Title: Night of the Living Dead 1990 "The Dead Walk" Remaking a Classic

Oh, no!
We're trying to manipulate you in the remake to believe that the first guy you see is a zombie, just like in the first film.
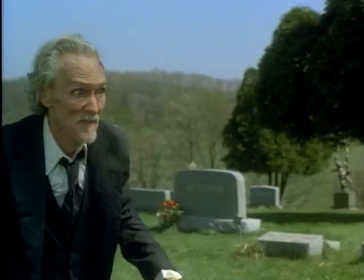753s
He scares us. We think he's gonna be the zombie. Turns out he's just a freaked-out old guy. And that's why I hired my good friend, Pat Reese. He looks like a zombie. He was perfect for me to make you think it's a real zombie.
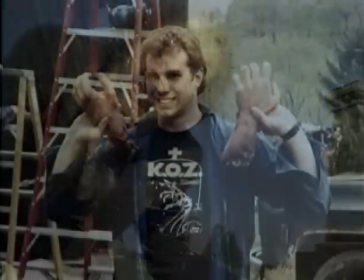765s
But the real zombie that comes out is Greg Funk, who was also on the effects team.
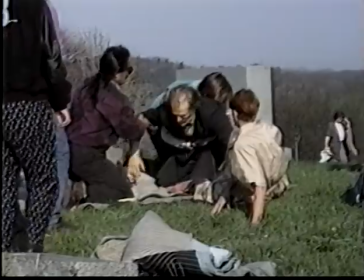769s
We needed somebody who was gonna be comfortable in the makeup, who could sort of act a little bit, be a good zombie, and do stunts.
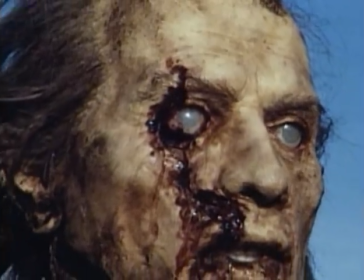778s
And I wanted him to look like an old picture I saw from Famous Monsters. He initially started out to be this picture of Dorian Gray character.
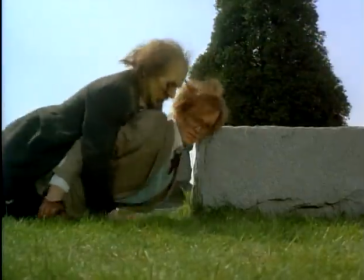786s
Johnny is killed. And I wanted his death to be more graphic than the original film.
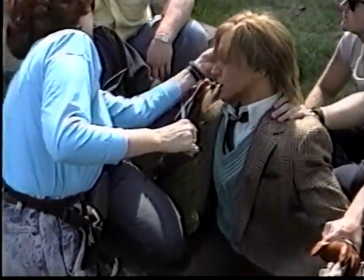794s
In fact, we even built this lovely dummy of Bill Moseley, and I had the zombie crush his head into the tombstone. Again, it's more emotional for people when they see it happen. They can feel it and go, oh, God, that must have hurt. When the film came out and I watched that, everybody did go, oh! I remember one of the more controversial moments is what we call the autopsy zombie.
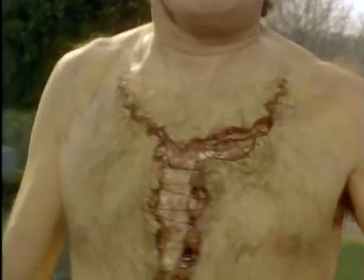815s
This is a fresh guy, right from the funeral home.
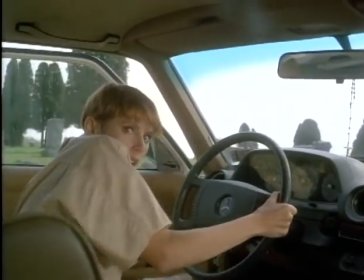818s
So when Barbara runs back to the car after being attacked and sees this kind of a good-looking guy walking toward the car, she seeks his help.
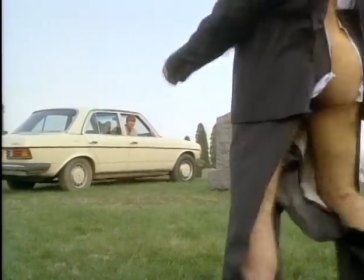826s We need help!
And then when you go to the back of this good-looking guy, the clothing has been slid up the back, which is what undertakers do to dress a dead body.
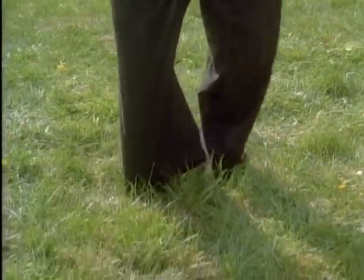835s
Barbara only is aware of that when a guy starts walking toward the camera in the storyboards I clearly wanted his feet to start dragging his clothes down and you see that he's been autopsied that to me was a hideous moment that is not in the script something we added I think of special makeup effects as magic tricks
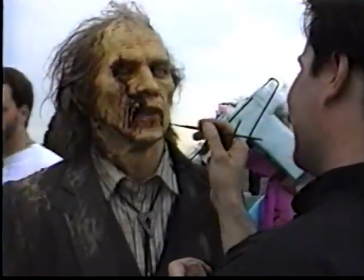857s
anybody in the business as a special makeup effects artist thinks the same thing.
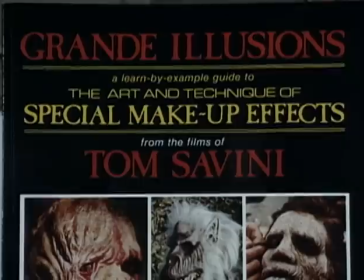862s
These are magic tricks. We are fooling you into believing what you're seeing. In fact, my books are called Grand Illusions because I think of them as magic tricks.
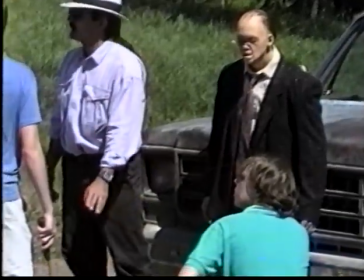876s
We built a dummy that we actually propped up with all these little wires and strings that the car actually rammed into. It was an articulated dummy where the joints were actually accurate, so it moved right.
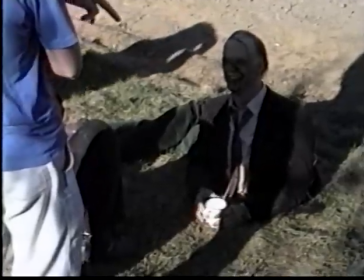884s
And then once he fell on the ground, we actually buried Dirk halfway in a hole and we had fake leg sticking impossibly out of one section of his body that's the archetypal tom savini effect this is what tom savini in my mind is known for and it's what i learned from him tom actually i mean designed that effect and we just executed it and i remember working with him on day of the dead i remember countless times he would come
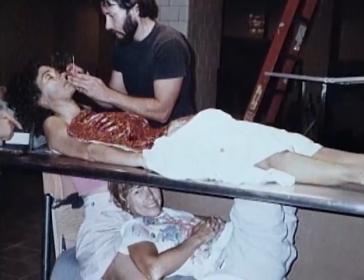904s
up with some effect that i just thought was like the most harebrained idea that i was convinced was never going to work and it would work and it'd be brilliant he was really really well versed in stage magic the magician makes you If you look here, all these pulling flowers out of his butt back here, you know, I've misdirected you.
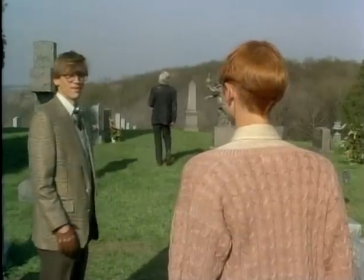918s
We do the same thing in films. You know, make something happen on the right side of the screen, so when the monster pops out, it scares you. That's a misdirection. A magician also uses mechanical devices that you're not aware of, and that's what we do.
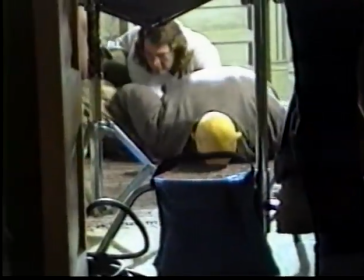929s
You're not aware of the mechanical devices in a fake head that might appear for three seconds before it gets blown apart. That's our mechanical device. We are makeup effects magicians. In the original film,
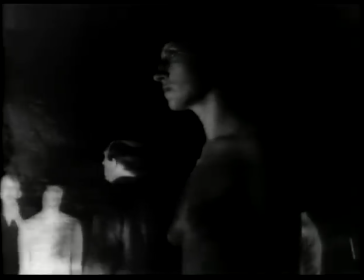941s
we had to create make-ups for our zombie
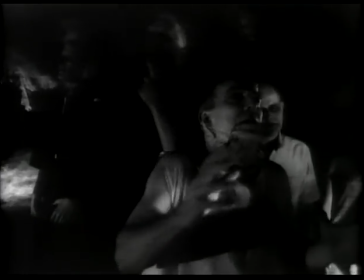945s
beings that were within budgetary bounds.
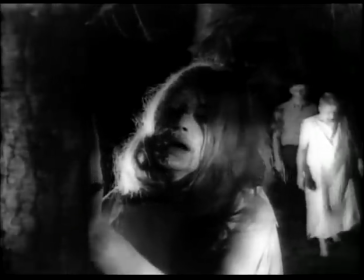950s
We had to keep it simple, basic, and primitive.
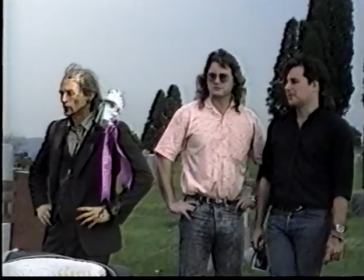954s
In the 1990 remake, John Vulich and Everett Burrell did a fantastic job.
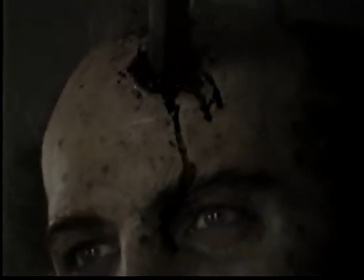960s
The technology of special effects make-up was definitely on their side.
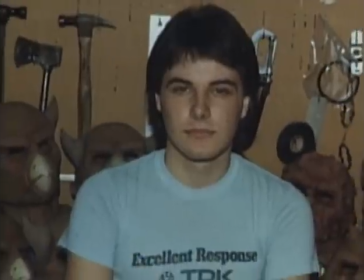967s
I had heard from John as a fan, as a young kid, writing letters to me and showing me his mask.
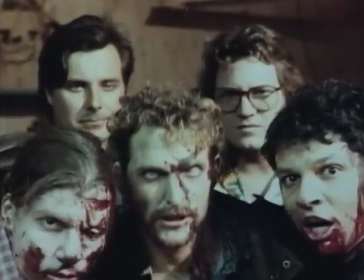973s
It's wonderful. We started working with Tom early on, actually both Everett and I, on Day of the Dead. One of the things that I've learned is that, you know, we don't necessarily just do makeup, we create characters.
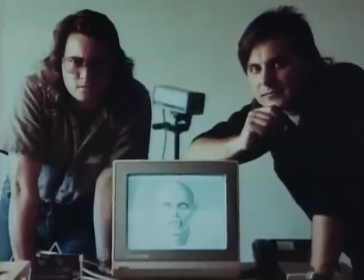983s
We create characters that help to tell a story. They actually used a computer to take a picture of somebody and design zombies on the computer way back then.
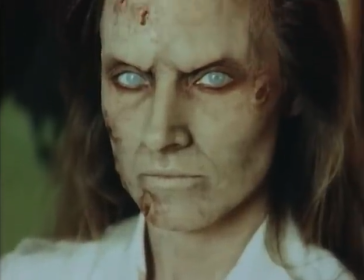991s
The key zombies all wore these special lenses, So the eyes were gone.
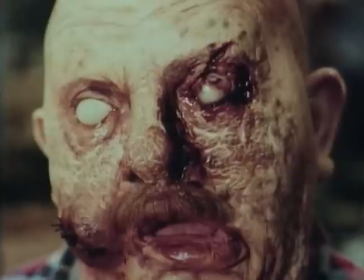995s
So if you looked in the eyes, there's nobody there. Erase the eyes, you erase the person.
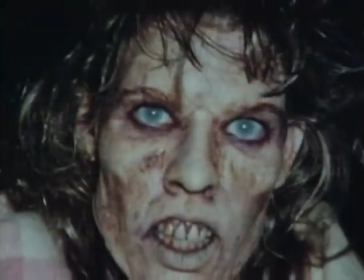999s
So that's what we tried to do with the zombies in my version, is try to get rid of their eyes and make them soulless. Some of our early brainstorming sessions really centered around trying to be very clinically real about it.
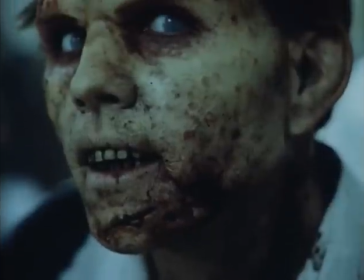1010s
A lot of times, the work that we do necessitates that you look at forensic photos, and this just happened to be the right kind of look for what we were looking for. At one point, I didn't go, but all the other guys in the shop went to an autopsy firsthand to see it. The zombies were hired mostly locally.
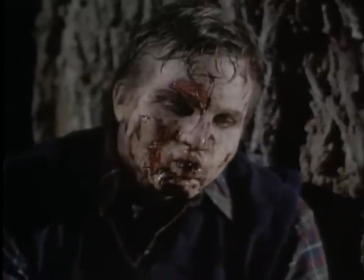1025s
They had zombie auditions. You put an ad in the paper. We need 3,000 zombies.
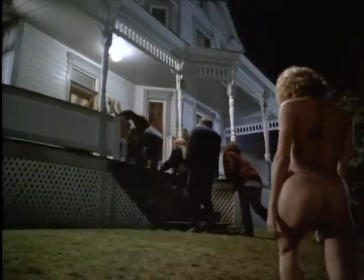1031s
Extras driving from Kentucky to be in the remake, they had to expand their extras casting because the turnout to be zombies was so great. If you were in the neighborhood, you were a zombie.
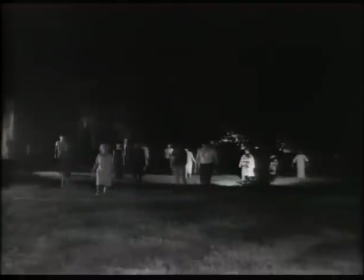1045s
I thought that the zombies in the original film were very believable in how they moved. They were very slow. they looked mindless. My idea was if you're a dead thing, if you're a human being who has suddenly come back to life,
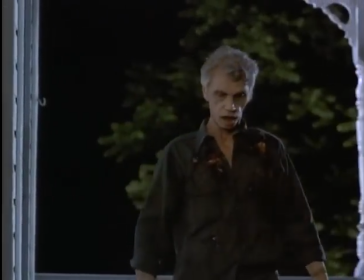1057s
or life has been given to this hunk of dead flesh, you would have to learn how to move again. We had a zombie school.
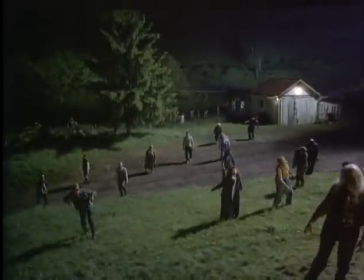1063s
The idea was to get a movement instructor in to teach these people who are going to be zombies what looked the best as a zombie.
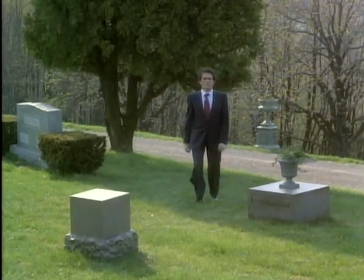1072s
The zombie who plays the autopsy zombie, that's Tim Carrier. He is as a movement instructor, and so Tim Carrier headed up a school for teaching zombies. But it backfired on us because it looked funny. People were, you know, just doing incredibly wild things, and it wound up just move slow.
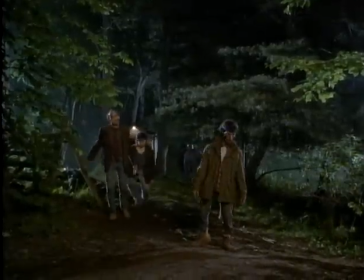1089s
And it was the same thing I think that George said to zombies in the original film. To have a cast of hundreds of zombies around gets a little disgusting after a while.
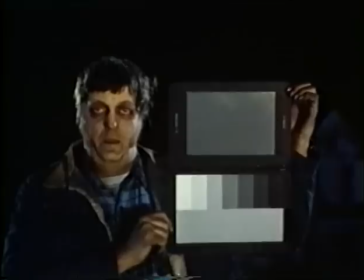1103s
Their ears were falling off, and flesh-peeling eyeballs are hanging down, and just, yeah, oof. The zombie that stands out the most to me in the remake is the Uncle Reed zombie. The Uncle Reed zombie is a friend of mine who I've known for 35 years, Pat Logan. Pat Logan is a real interesting character. He was a cop in Pittsburgh. This big guy.
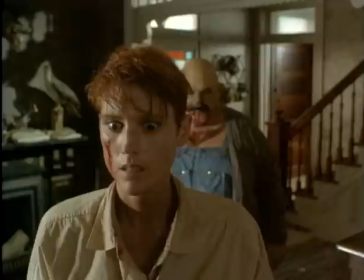1129s
He had a motorcycle accident six weeks before we shot that scene. They took his collarbone, he took out his spleen. and he was in, ribs were broken. Six weeks later, he did the stunt.
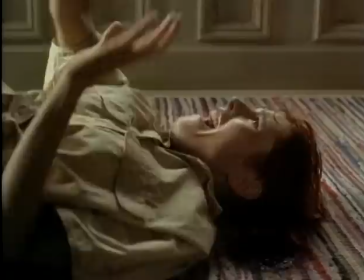Now, Barbara has to fight Uncle Reeds with this fireplace poker.
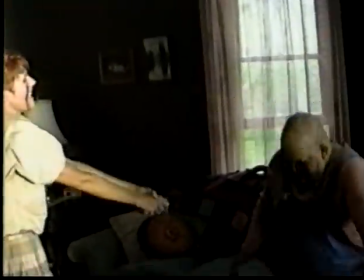1151s
We had a rubber one and a real one for the impact to see the actual hits. When it was really Pat, it was the rubber one.
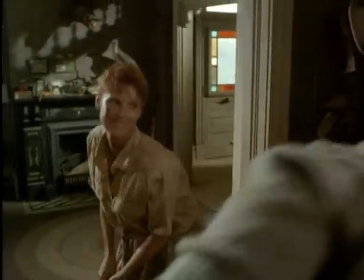1158s
When it was Pat's dummy, it was the real one, smacking this fake dummy. And I hope you can't tell the difference. The other zombie that really flipped me out was the bald, real skinny one that came in through the window. He was just a cab driver that Savini had taken a cab ride with and said, you've got to be in my movie. He followed me around that night going, I'm going to get you. I'm going to get you, Barbara. One of the things we wanted to do is traditionally, any time you do bullet hits in a movie, somebody's almost always wearing a shirt.
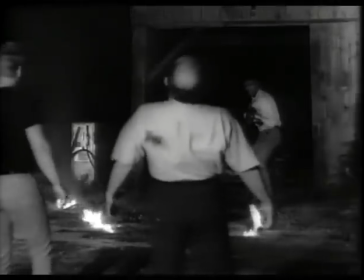1194s
They're always wearing a shirt. I wanted to do something where we just broke that cliché, where we just hit them against flesh.
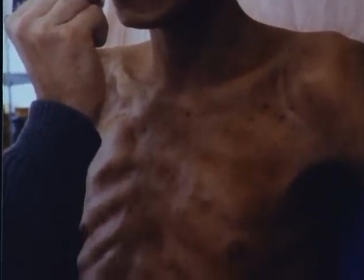1201s
So we actually built the guy's chest up fairly thick. I mean, thicker than it probably looks in the film. And then we blew squibs right through the foam latex appliance.
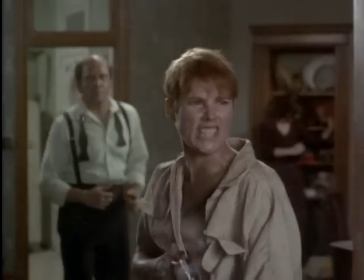1208s No! Easy, Ted! You're all sitting. This is heated! Stop it!
And it was a great effect, because we were able to show something you don't normally see in a film when somebody is hit by bullets, is seeing flesh get explode with squibs.
How many bullets does this thing hold?
The other scene that's a standout scene only because I didn't realize it at the time, but I get a lot of comments on,
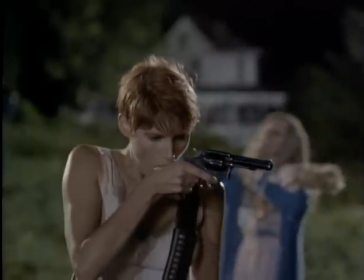1232s
is when Barbara leaves the house and there's the girl zombie with her doll.